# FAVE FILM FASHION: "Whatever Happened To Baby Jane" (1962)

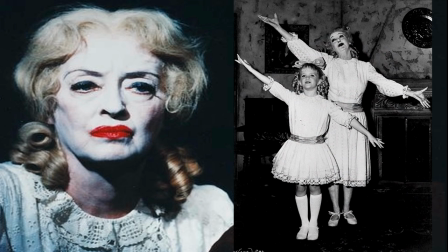3:51 The contrast between Jane and Blanche, between blonde and brunette,
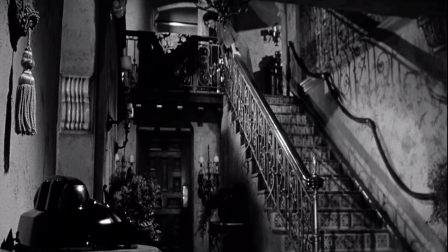3:56 between young and old, between the incredibly dark interior of the Hudson house and the bright,
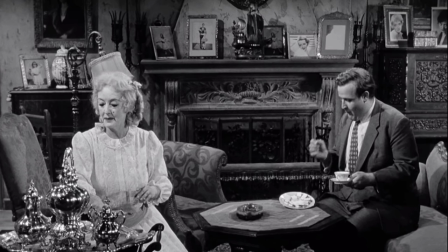4:04 almost dazzling Californian exterior shots, between the fussy, fusty,
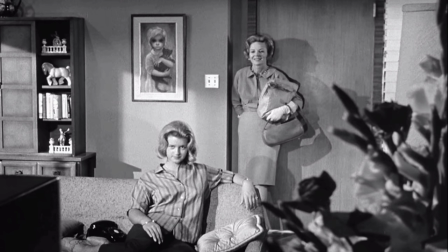4:11 dusty, dark and over-cluttered home of the Hudson sisters and the clean, bright, mid-century modern home of their neighbours next door. So of its time was this home that there is even a Margaret Keene big eye print on the wall.
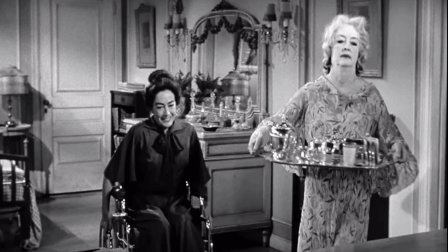4:29 This Margaret Keene big eye print. And Norma used palette for contrast as well. Although movie baddies traditionally wore black and good guys wore white, she puts blanche in dark colors whereas Jane is costumed in
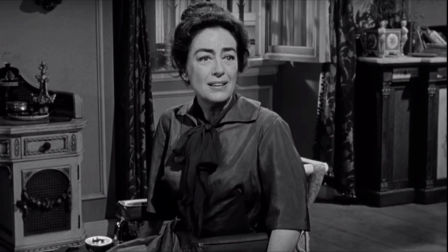4:47 very light hues and this is psychologically very clever.
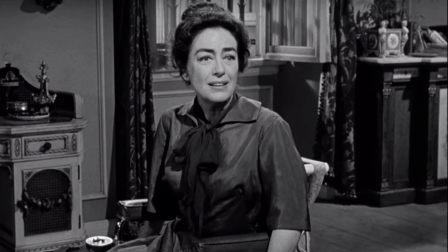4:52 Blanche is costumed in the same palette as the house.
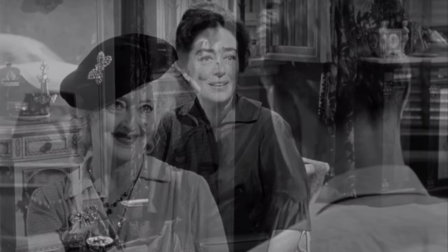4:56 She has become part of the house because she's a prisoner there whereas Jane is out and about.
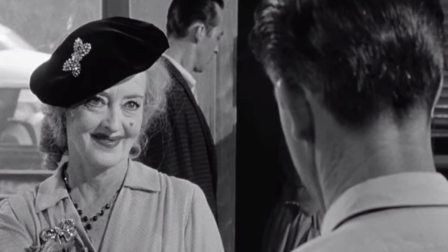5:03 She's still part of the outside world.
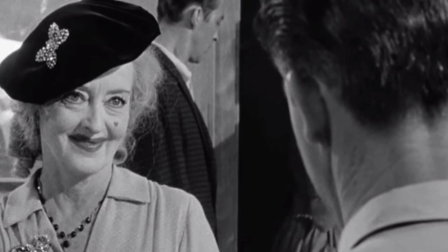5:05 Also in such dark interiors whenever we see Jane with her light wardrobe, white face and blonde hair,
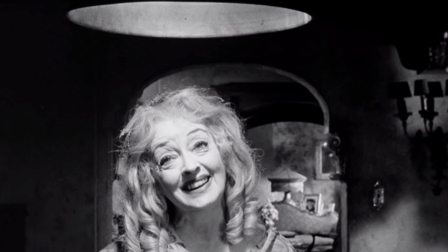5:13 the visual brightness of her presence is creepy, sinister,
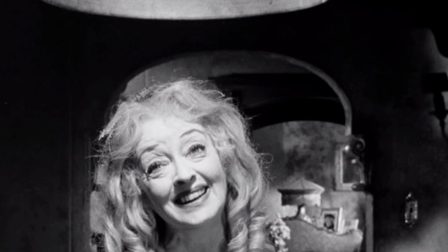5:18 ghoulish, almost ghost-like within the darkly lit settings.
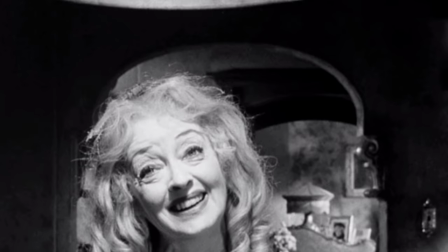5:23 Right, let's take Jane and Blanche one by one and discuss how Norma helped build their characters with costume.
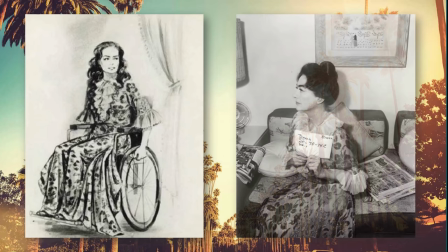5:32 Let's start with Blanche. Here's the original costume sketch for her first scene and here's Joan's costume test and of course
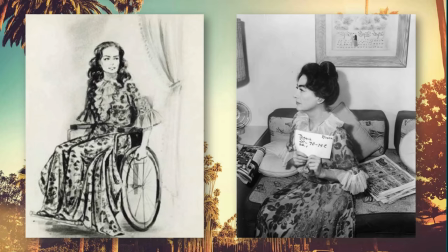5:40 she had to be sitting for all of her wardrobe tests to ascertain how everything would look in a wheelchair.
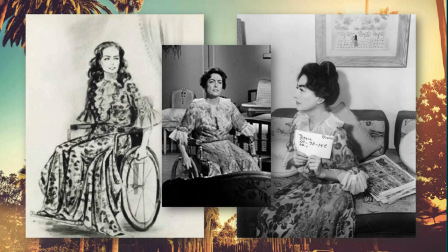5:47 And here is Miss Crawford in the actual scene. Now what I find interesting is that this frilly jacquard housecoat looks incredibly old-fashioned given the era of the early 1960s and as Blanche is saying why isn't she wearing something more contemporary
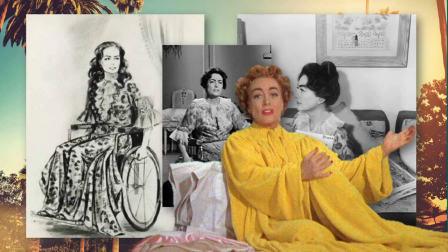6:05 such as this fabulous housecoat that Joan wore in Torch Song?
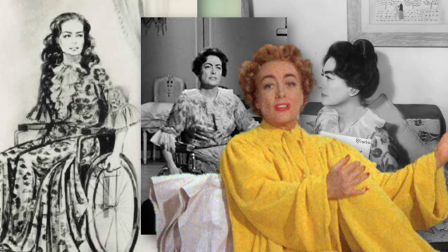6:11 Well it wouldn't have worked would it? For a movie set in the Hollywood Hills, Baby Jane is a very Southern Gothic, isn't it?
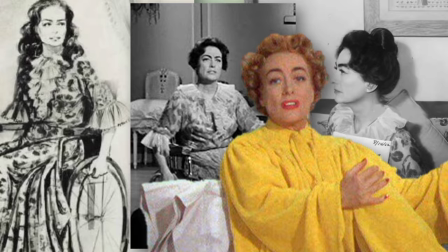6:20 Both in narrative and visual design and this is sort of interesting because the next
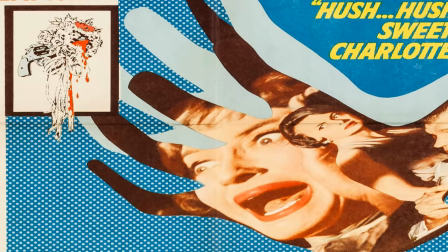6:26 movie Betty and Joan was supposed to make together was Hush Hush Sweet Charlotte and that was Southern Gothic.
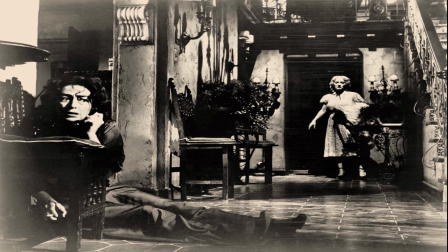6:33 So putting Blanche in more contemporary attire would have been jarring and as I mentioned before Blanche was imprisoned in the house essentially becoming part of it.
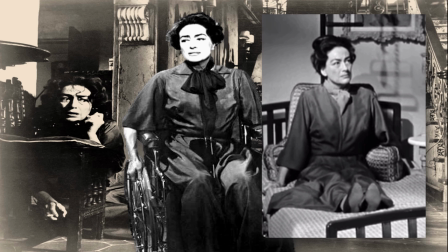6:44 Yet unlike the cluttered antique house Norma's tailoring for Blanche is very sharp and very structured which contrasts nicely with a wardrobe for
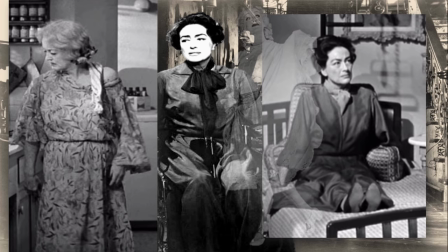6:57 Jane which was all drapey or sloppy or frou-frou so by use of palette and tailoring
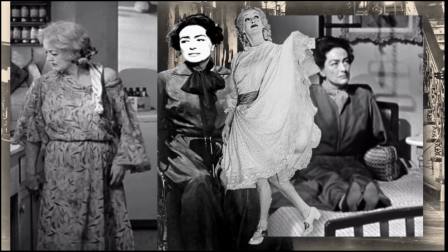7:03 Norma Koch uses costume to show contrast again between the two sisters,
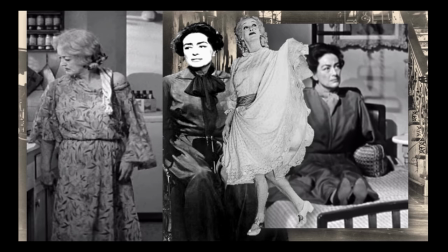7:10 not only in terms of their taste but in terms of their psychology.
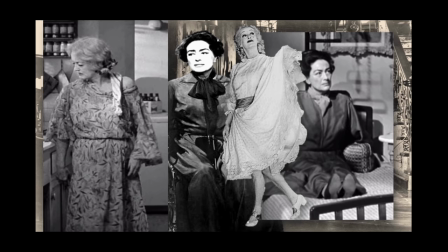7:13 Yet, obviously, the main event wardrobe-wise comes by way of Norma Koch's costumes for Jane Hudson,
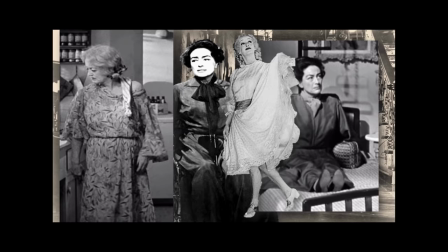7:22 which I honestly think are truly brilliant and inspired.
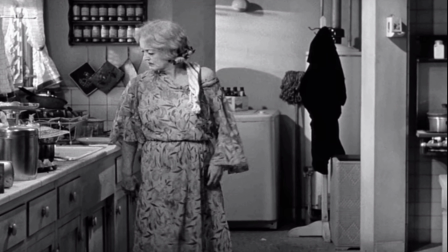7:26 Jane Hudson wasn't just lost to time, sartorially she was lost in time. Absolutely nothing she wears is from the early 1960s, her wardrobe jumping through earlier decades when Jane was either a starlet or a child like here for example.
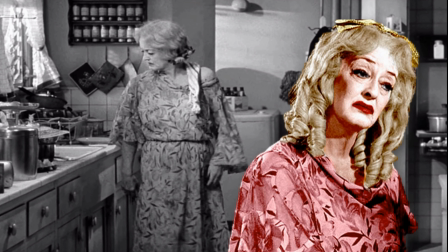7:43 Now I actually think that this is a beautiful dress but it's a beautiful 1930s dress with its fluttering bell sleeves and draped neckline.
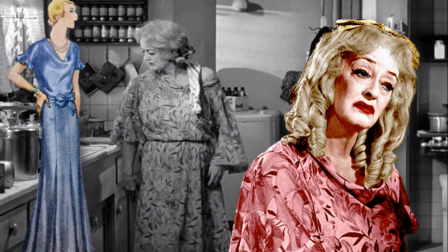7:54 It's not unlike this dress from a 1930s pattern book and that soft
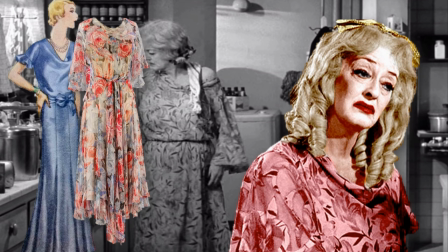7:59 leafy print and all that fluttery bias cut is obviously meant to suggest that this dress comes from the 1930s and that Jane has held on to it from the time when she was a young and pretty starlet yet she's still
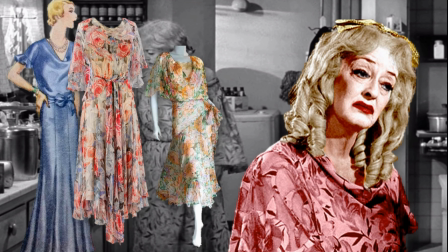8:15 slopping around in it. And take a look at this dress from the 1930s. Throw a dishcloth over the shoulder and add a pair of backless bathroom slippers and it would have worked perfectly for these scenes.
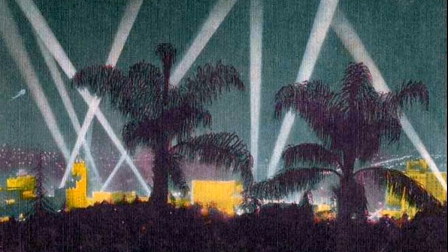8:29 Now I've heard it said that the character of Jane Hudson dresses as a child but she actually doesn't apart from when she's donning her comeback costume which we'll look at in a second.
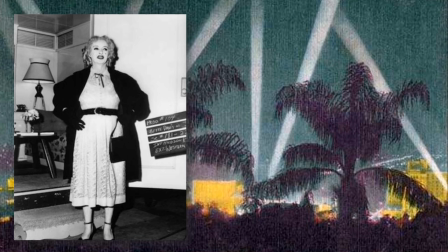8:42 Another piece of quintessential Jane wardrobe is this dress
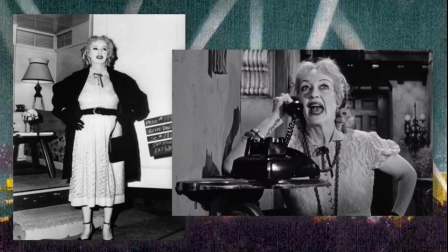8:46 and here's Betty's costume test and here is Betty wearing it in the scene.
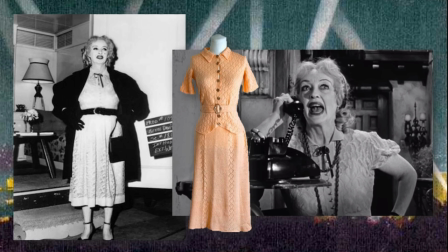8:52 Again Jane has time warped to the 1930s. Take a look at this dress from the Great Depression. All we have to do is add a raggedy velvet ribbon at the neck and a ton of beads and it's essentially the
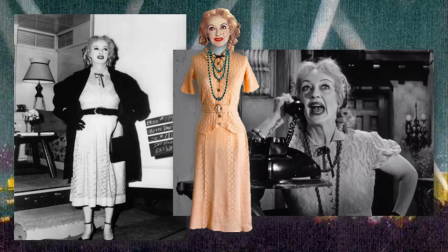9:06 same dress that Betty wears in the movie so she's not dressed as a child but as a woman in her own deranged time warp.
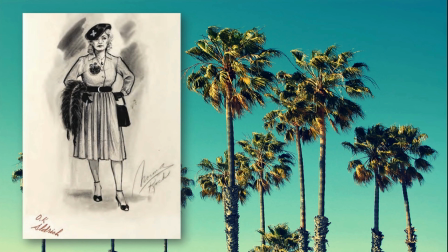9:15 Again lost both to time and lost in time Jane's dolled up out and about outfit drawers from the past. Here's the original costume sketch I love it it is signed Norma Koch and then in the bottom left it says okay Aldridge.
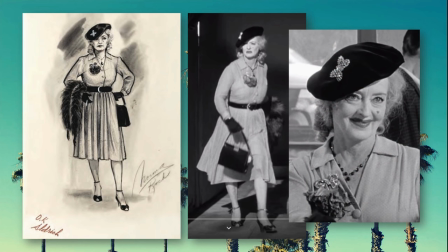9:31 Clearly he had approved this costume. Here is Betty wearing the dress in the movie and here's a
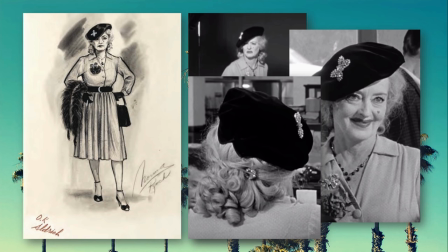9:38 close-up of that fabulous beret embellished with rhinestone brooches and here's the back and you can see that Jane hasn't spared the horses when it comes to flashy rhinestone brooches and hair clips.
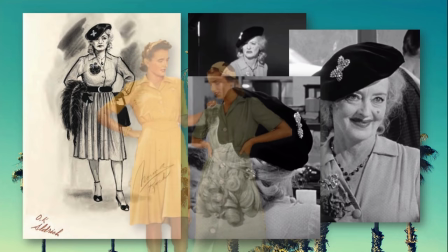9:52 This time however Jane's jumped back to the 1940s.
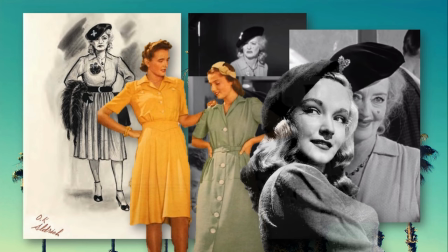9:57 Her dress replicating perfectly the popular utility shirt dress of the war years,
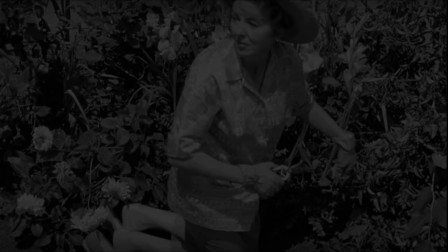10:03 her beret another 40s staple and again it's all about contrasts.
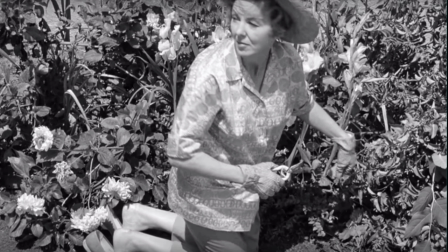10:09 Norma puts the Hudson sister's neighbour Mrs Bates in a staggeringly stylish mid-century outfit here with capris,
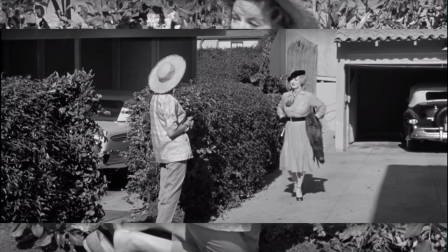10:18 a Vera Newman style tunic and a broad sun hat so that in the subsequent scene when confronted by Jane you get these two sharply contrasting silhouettes one sleek stylish and contemporary the other an anachronistic mess
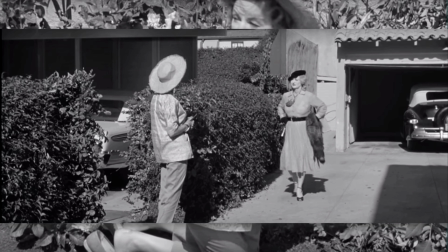10:35 and the contrasts in the scene don't just end in costume you get a peek at the neighbor's car which is modern with its shark fin features so utterly of its era and you also see the Hudson car,
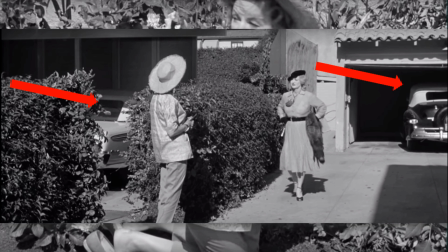10:51 this old Lincoln convertible. Also, Mrs Bates' garage is all big mid-century panels and windows, whereas Jane's is in the Mediterranean revival style so popular in the earlier decade of the century.
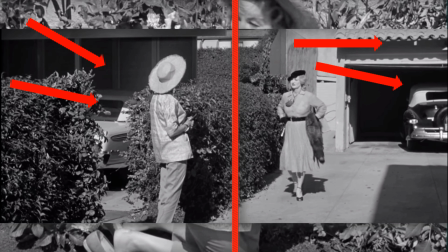11:07 It's almost as if you can draw a line down this scene to separate the past from the present and the sane from The Utterly Demented.
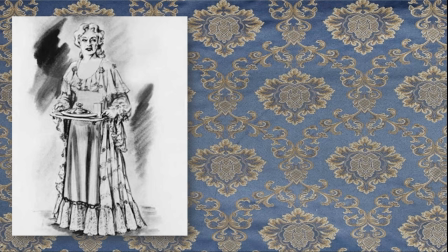11:16 And yet another fashion era is drawn upon for Jane's rather pretty penoir set.
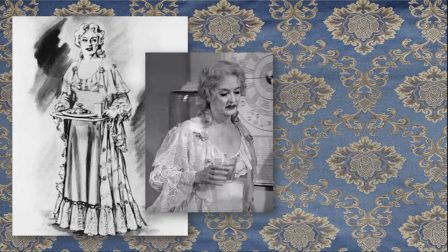11:22 Here's the original costume sketch, here's Betty in the movie, and take a look at that flounced shawl feature, the lace sleeves with all of those layered flounces and all of the embellishment,
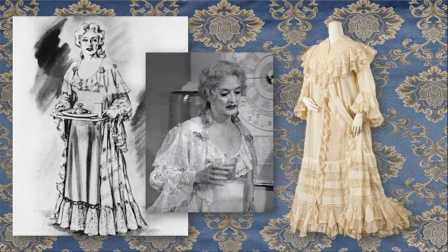11:36 and then take a look at this evening robe from the 1910s. It's essentially the same, right? It's almost as if Jane's peignoir may have belonged to her mother, packed up in a trunk in the attic and then discovered by Jane when rummaging for props for her comeback.
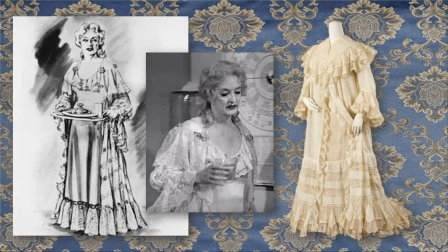11:54 It's actually quite lovely but so out of time and so out of place for California in the early 1960s.